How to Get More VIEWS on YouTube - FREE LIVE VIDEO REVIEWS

But what I would say is that it felt like a solid, I would say, intro. It felt like it went into the meat of the content immediately.
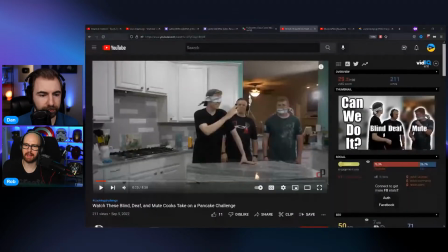And I sense that there was an attempt at a hook, but I feel as if there needed to be a distinction between the maybe an action-packed comical hook and then the more
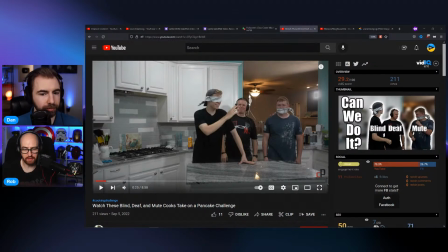fleshed out intro. So it was a good start, and I think that's when I talk about the hook. You talk about the blind, deaf, and mute making a pancake. If you had like 3 different hooked clips
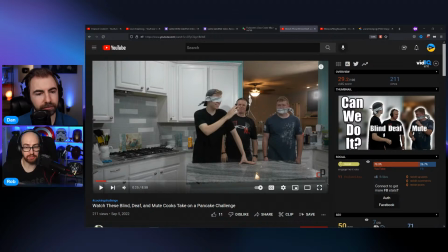from those 3 challenges that each of these people are facing as they try and make the pancake, to emphasize what you've hinted at in the thumbnail and the title, and then go into this intro,
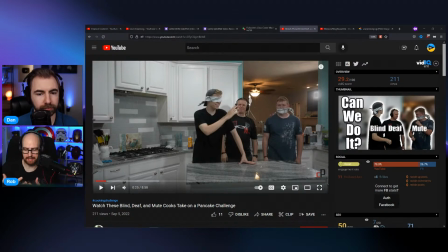I think it would have been fine. But, generally speaking, we're already getting a good idea of a personality of the creators. There's a certain element of showing, not telling, because I realized 15 seconds in, the person who's shouting, he's the one who can't hear anything because he's wearing headphones.
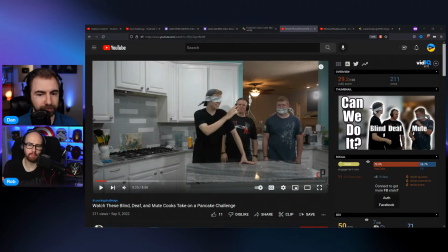But we haven't seen anything from the mute yet. I don't know how you would do that. Either something visual and physical could have been done in the first 25 seconds as well. Mm-hmm. Yeah, I would agree with all of those points.
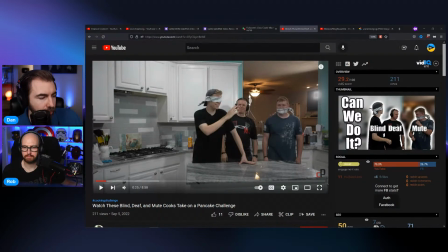I think I think what they're doing in terms of the content itself, this was probably the right way to do it. It wasn't over explained. It was, like you said, it was showing, not telling.
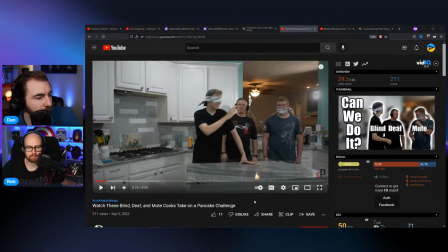I think production wise, as I'm kind of looking and seeing like what could be improved, I would like to see a more cropped in image. I think Yeah. it's kind of awkward right now. We have a lot of negative space over here on the left side, and then a lot of negative space here on the right, like kind of above them.
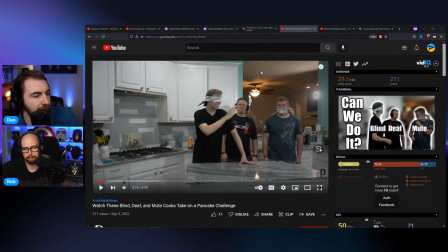And I think a better angle for the intro would have felt a little more natural. Is it a fixed angle throughout, Dan? Can you just scrub it and see? Yes. Yeah. So I think that's the next level of production quality that they probably need to get to.
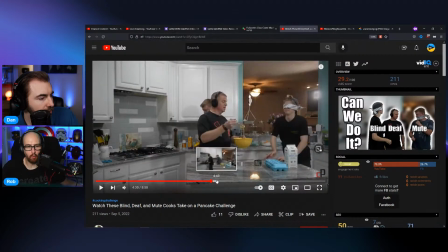Whether this is somebody running and gunning with a second camera, or one of them keeps picking up another camera when they're not in the action,
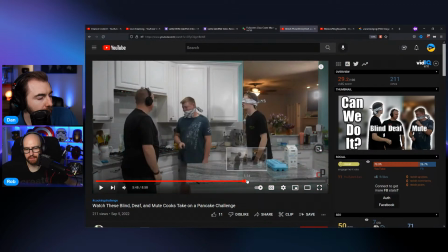that may help a little bit. Yeah. They did change a few times, but for the most part, it stays right here.
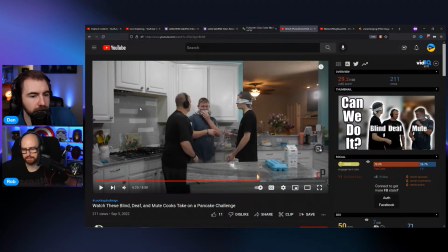And I think we really need something. If you're going to be using the stove, we really needed a camera above the stove. Mhm. Even if it's in this shot, it's not a big deal. You get like a curtain rod to put here and then a GoPro facing straight down at the stove with like a light.
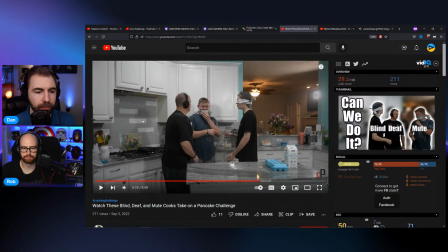And so if you're going to be making pancakes, I just think everyone should be able to see the pour into the pan. And these are all like these little details, that you pre-plan before you start recording.
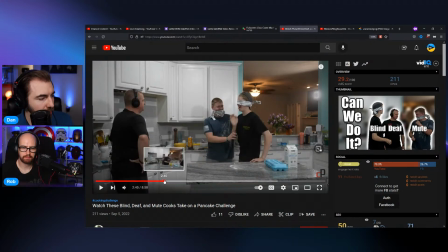Like I'm trying to find a moment where they're kind of like interacting with the stove. Let's see.
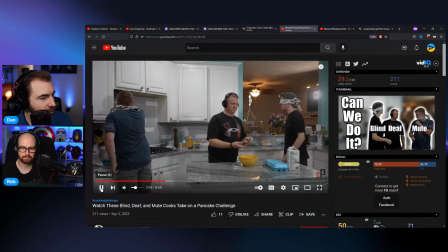That was spicy.
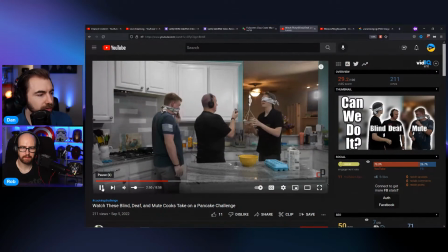I put some cinnamon in. Okay, cool.
Okay.
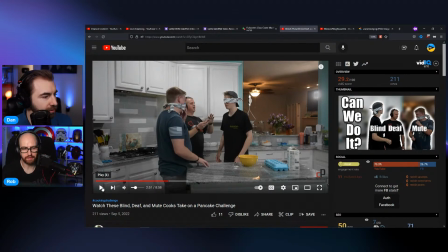Does it an opportunity to maybe cut into the person who was coughing there, and maybe add some meme or joke to add more of an effect there as well? Yeah. Does it kind of seem like there's going to be parts of this video where there's not a lot happening, like just parts that could be cut out to make it even shorter?
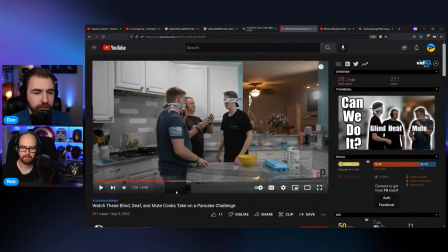Yeah. Yeah. It's still a good length overall. Like for an average YouTube video from a new creator, I think I would give this video an 8-minute chance. But it seems like a lot of there's many seconds of this video where the three of them are just kind of wandering around and no one's saying anything. And the music is compensating for the otherwise lack of audio. But it's,
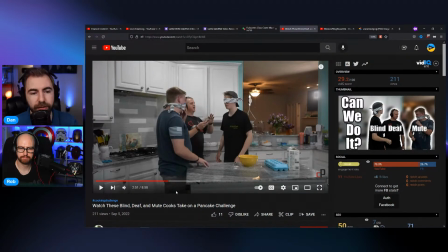if you were to watch another channel's take on this challenge, I think you'd see a lot more like hard hitting edits, and there wouldn't be a lot of this like quote unquote dead space in between.